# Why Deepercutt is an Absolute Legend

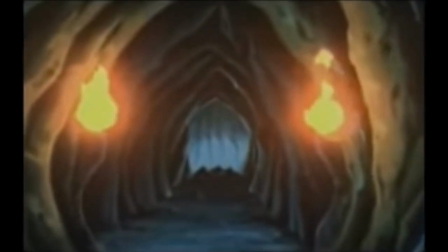0:03 I still remember the first time my brother and I watched Scorpion's awesome threesome fatality at the library.
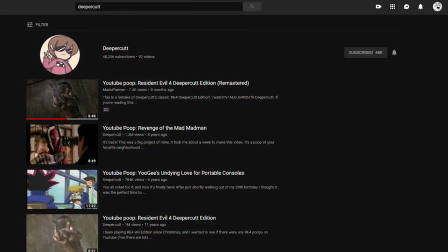0:11 We got in trouble because we were laughing so hard. Deeper Cut was one of the most notable veterans in the YTP community.
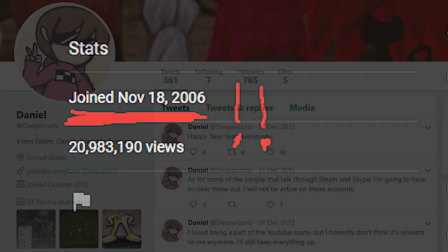0:19 But that isn't just nostalgia talking.
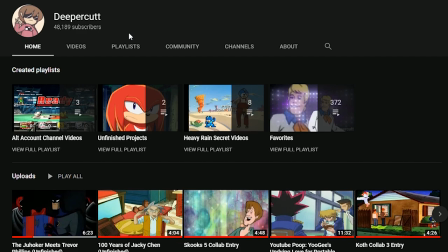0:22 I'm going to explain, in detail, why Deeper Cut was, and is, a legend.
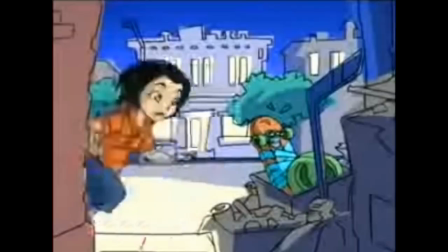0:33 Everyone knows about the pause between the joke and the punchline,
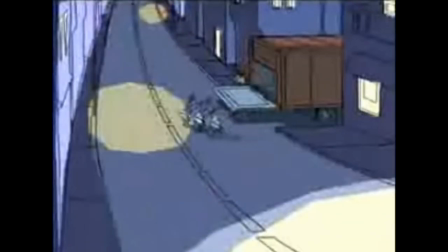0:38 but Deeper Cut also uses similar pauses after the punchline, either through silence or unedited footage.
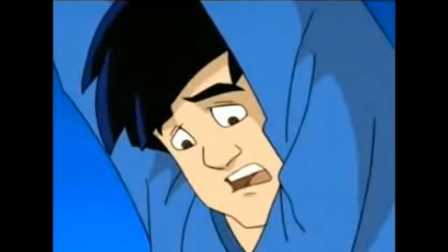0:46 It's almost like a palate cleanser, it prepares you for the next joke.
Jacky, the coolest thing
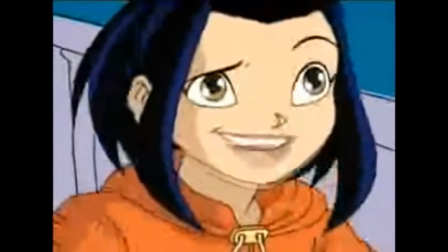0:51 ever-
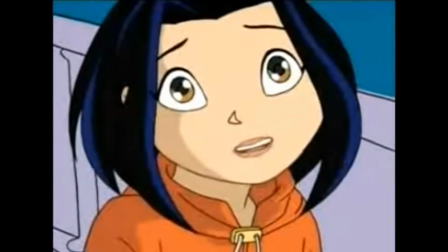1:01 I can fly.
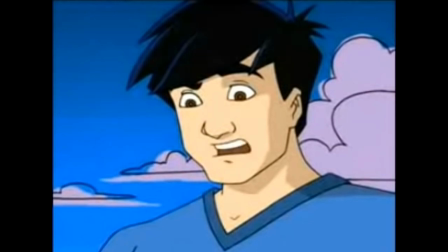1:06 Deeper Cut's masterful use of timing gets me to laugh more.
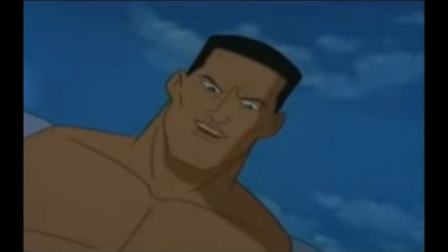1:13 deeper cut demonstrated a great sense of visual comedy sound effects and sentence mixing are funny but they need visuals to back them up you
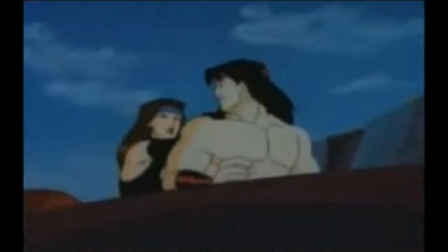1:21 can get a laugh just because of the scene staging stuff popping up into the frame is funny stuff
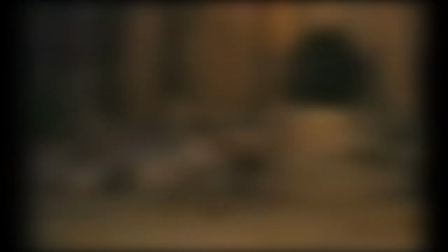1:31 leaving the frame can be funny
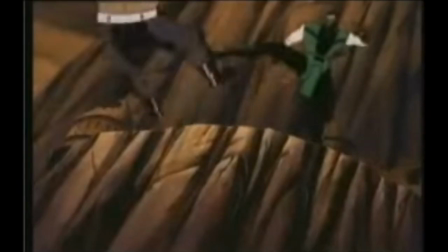1:38 a zoom
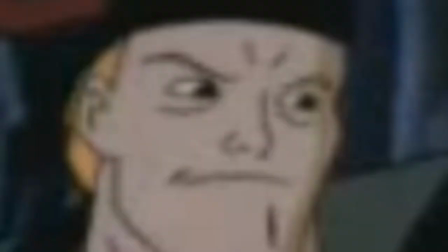1:45 match cuts
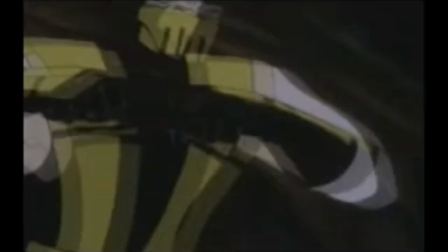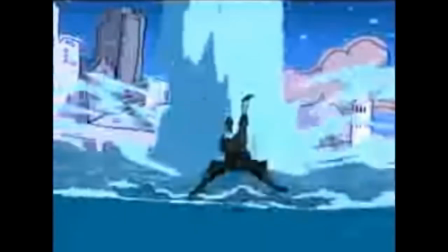1:54 And then there's those scenes with the unfitting but so awesome music that just makes you go, what the heck is going on here?
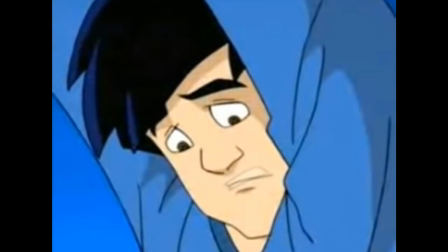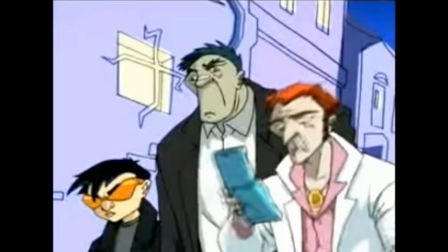2:09 Also, these various techniques are alternated so they don't become overused.
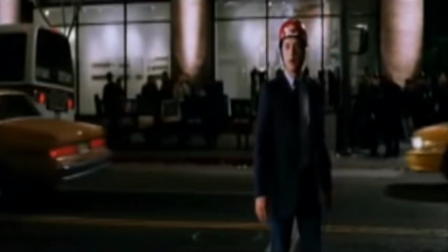2:17 Deeper Cut's use of simple editing tools is effective.
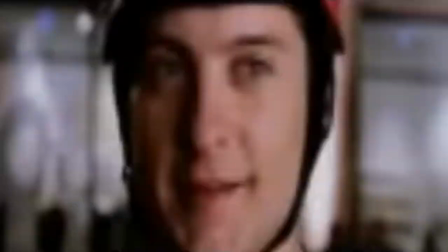2:21 Cutting from one shot to another, mixing sentences, only occasionally using chroma key to overlay clips.
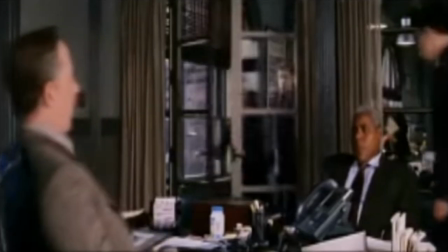2:27 The focus is less on the quality of the effects, and more on the overall content.
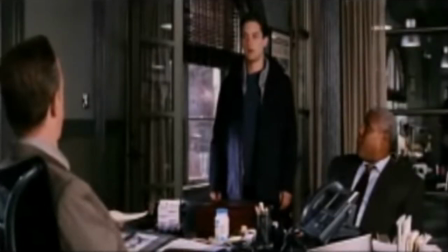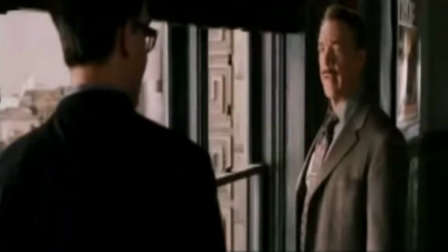2:37 These jokes don't need you to get them to be funny.
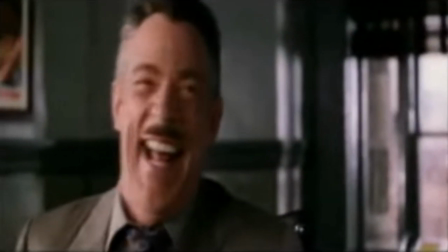2:44 Lots and lots of attention to detail. Deeper Cut loved extremely brief and precise edits, audio, video, and text.
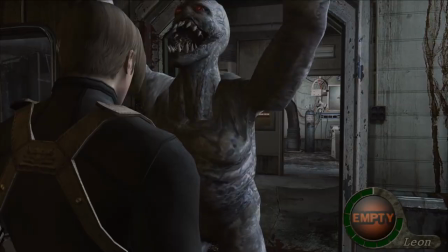2:54 Let's all go out for some frosty chocolate milkshakes.
He made a genuinely good effort to match the mouth with the dialogue.
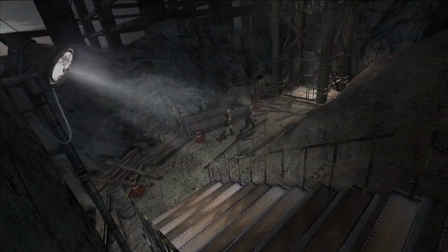3:02 And then there's all of that unreadably fast text that only shows up for a single frame.
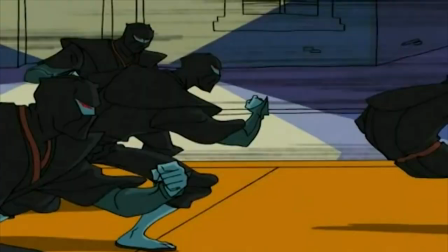3:11 Deeper Cut carefully chose content that was already funny,
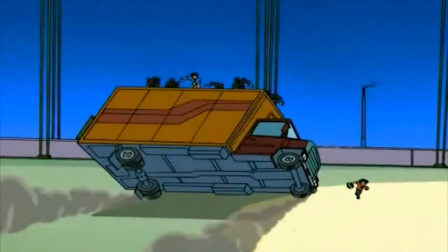3:15 and then the resulting video plays to the strengths of the original and comes off as a transformative work.
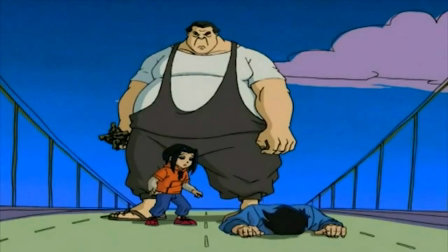3:20 And this means that these jokes are enjoyable, even without the original context.
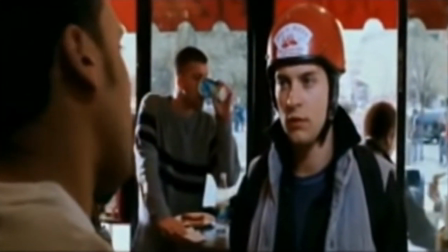3:26 For example...
Peter, you're a nice guy, but you're just not Deeper Cut.
Did you get that joke?
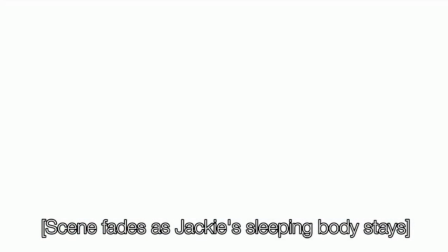3:34 I didn't. But I laughed anyway because I wanted to.
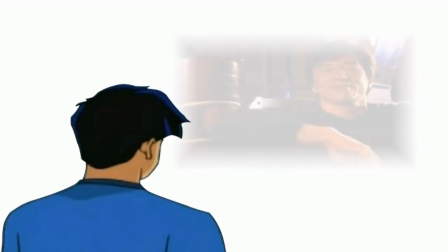3:37 I get the feeling Deeper Cut has a real love and respect for his source material, even when he's mashing it up and putting dumb jokes in it.
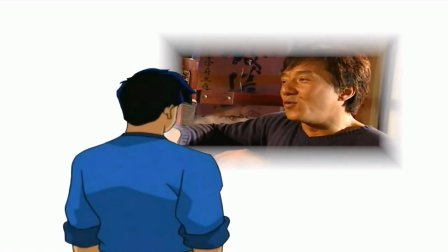3:46 When I was young, I always liked cartoon. I really hope someday I want to be a cartoon character.
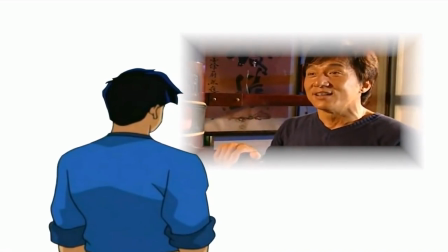3:51 Cartoon can do all kinds of things I cannot do in my real life.
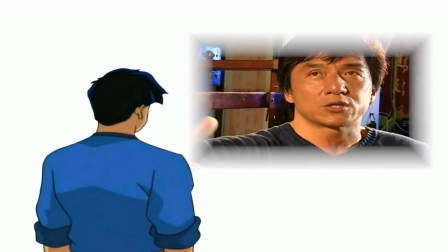3:56 And also, I want to show my children, my grandchildren, look, that's your grandfather.
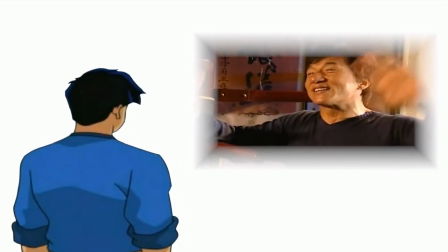4:01 That's your father. After so many, so many, so many years later, the people, the children still can remember me.
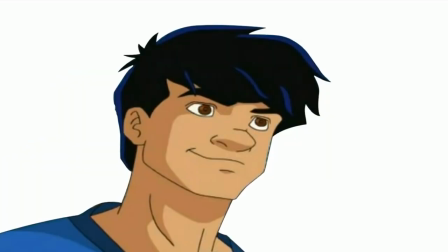4:10 Today, my dream come true. I love cartoon.